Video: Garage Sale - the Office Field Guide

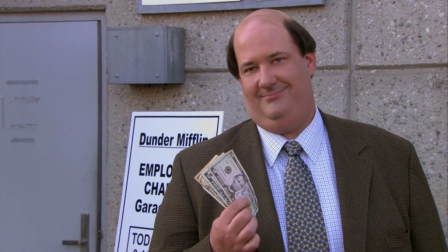(12:12)
That leaves us with Michael Scott's proposal, which, once again, feels like it hits very close to home for me. As in, it's literally what I did when I proposed. Like, the second time I proposed to my wife. Back, it's a whole different story. Back before The Office, even season one, even started filming,
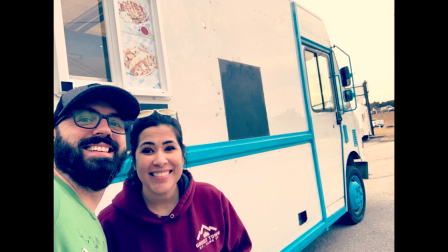(12:36)
I took my favorite human Sarah to different places that were huge parts of our relationship like a walk we'd done a thousand times to a little island on a nearby lake a balcony at some friend's house that had some significance and then we ended up at my house which I had this whole candlelight setup thing going on I was going through my spiel and then I had her son get
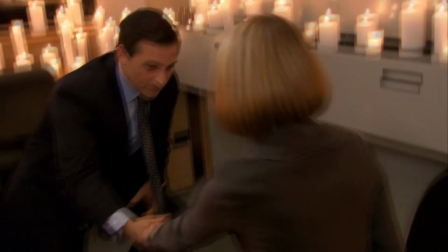(12:59)
all dressed up in a tuxedo and bring in the ring got down on one knee yada yada yada rest is history nonetheless even with all of the planning that I put into that one afternoon evening, I can definitely echo the sentiments shared here.
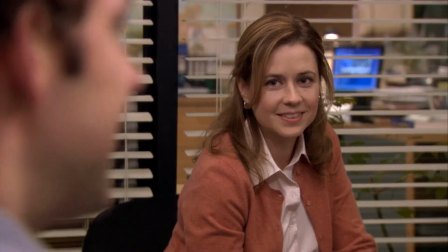(13:14) I knew Pam was going to say yes, but I was still scared. You were scared? Yeah, it's scary.
I knew Sarah would say yes. I just wanted it to be perfect. Walking her down memory lane, reminding her of the things that we had been through, and then asking for her privilege to hold my hand as we go through the rest of life together. You're welcome, sir. And that's why this has always resonated so well with me. That seems to be because it's the same thing that Michael's going for here. He leads Holly on this tour of the premises, walking her through some of the revelations he's had and the major steps that they had in their relationship along the way. It definitely reminds me of the advice that Jim gave Michael on Holly's first day in the office.
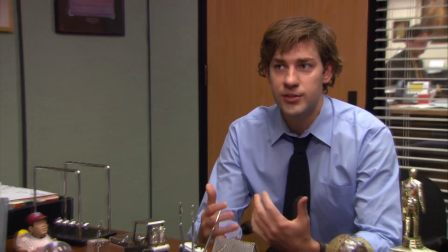(13:59) Michael, you can court her as you get to know her, you know? I mean, the office is a great place for that.
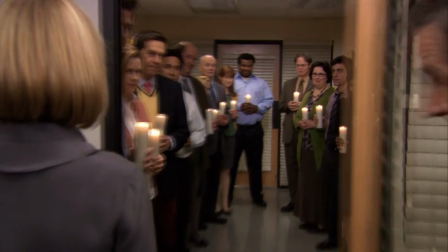(14:05)
As the couple make it into the break room, the entire staff is present, and several of them propose to Holly.
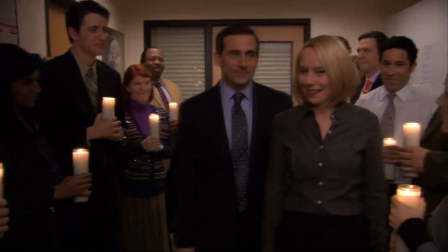(14:12)
And I have no idea why. I have no frame of reference for this at all. I think it was just a way to include other people, which Michael considers his family.
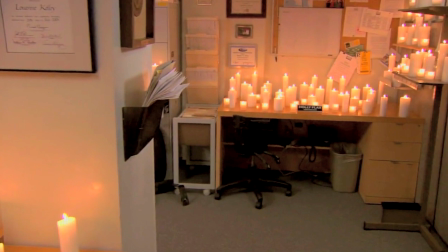(14:22)
And this leads to the annex. It looks like Michael broke Holly's chair in order to recreate how they first connected years ago.
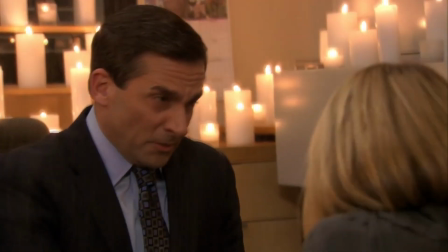(14:29)
This is of course cut short, with Sprinkler setting out to fight this fire, Holly accepts the proposal and the staff rush in to celebrate, only to hear some very different news.
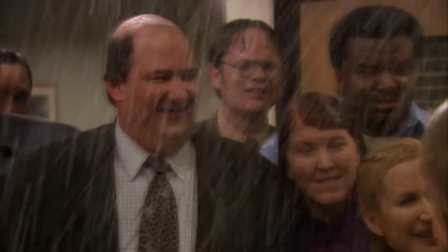(14:41) We're moving to Colorado. All of us? Holly has to go back to Colorado. I'm going with her. I'm leaving.
Having just taken some shots himself at Jim and Pam's perfectly imperfect proposal,
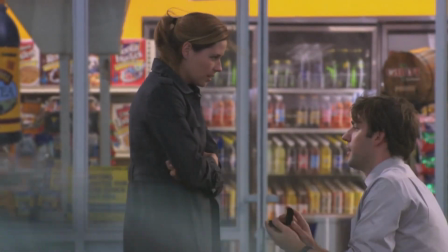(14:53)
Michael finds himself in the same situation, with the rain pouring down from the ceiling,
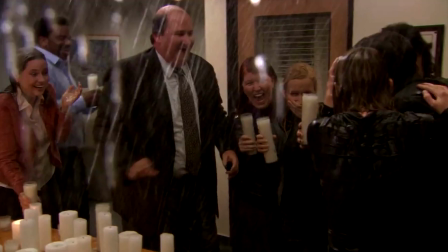(14:58)
the entire staff rushes in and it all really reflects this chaotic,
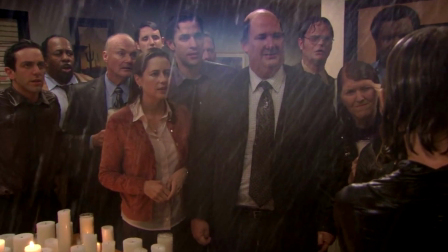(15:04)
deeper sense of emotions. It's a perfect representation of the joy and excitement just meshed right up against the
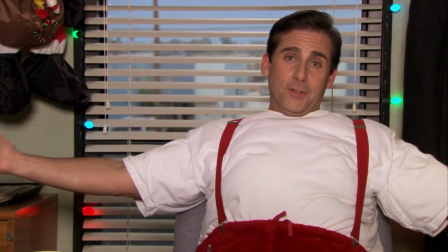(15:13)
implications of this moment that Michael is getting everything he's ever wanted.
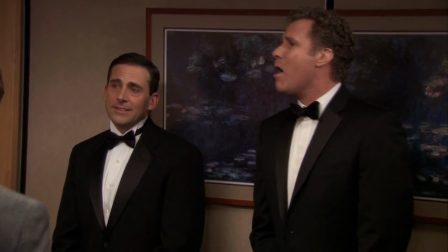(15:20)
And he would also be leaving the office. The writer set off this season with the goal of seeing growth and Michael Scott, and getting us fans on board and satisfied with how the character would depart the series. So let's talk about that more in the deeper meaning.
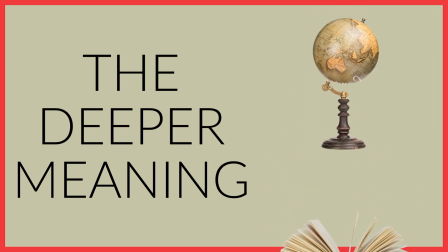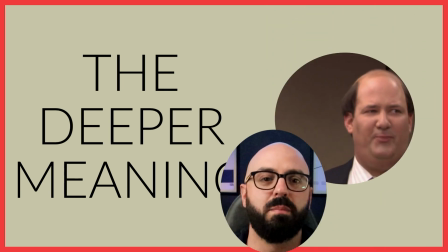(15:43) What does a bean mean?
Garage sales are amazing, so it dawned on me that maybe not everyone in the corner of this planet is actually aware of what a garage sale is.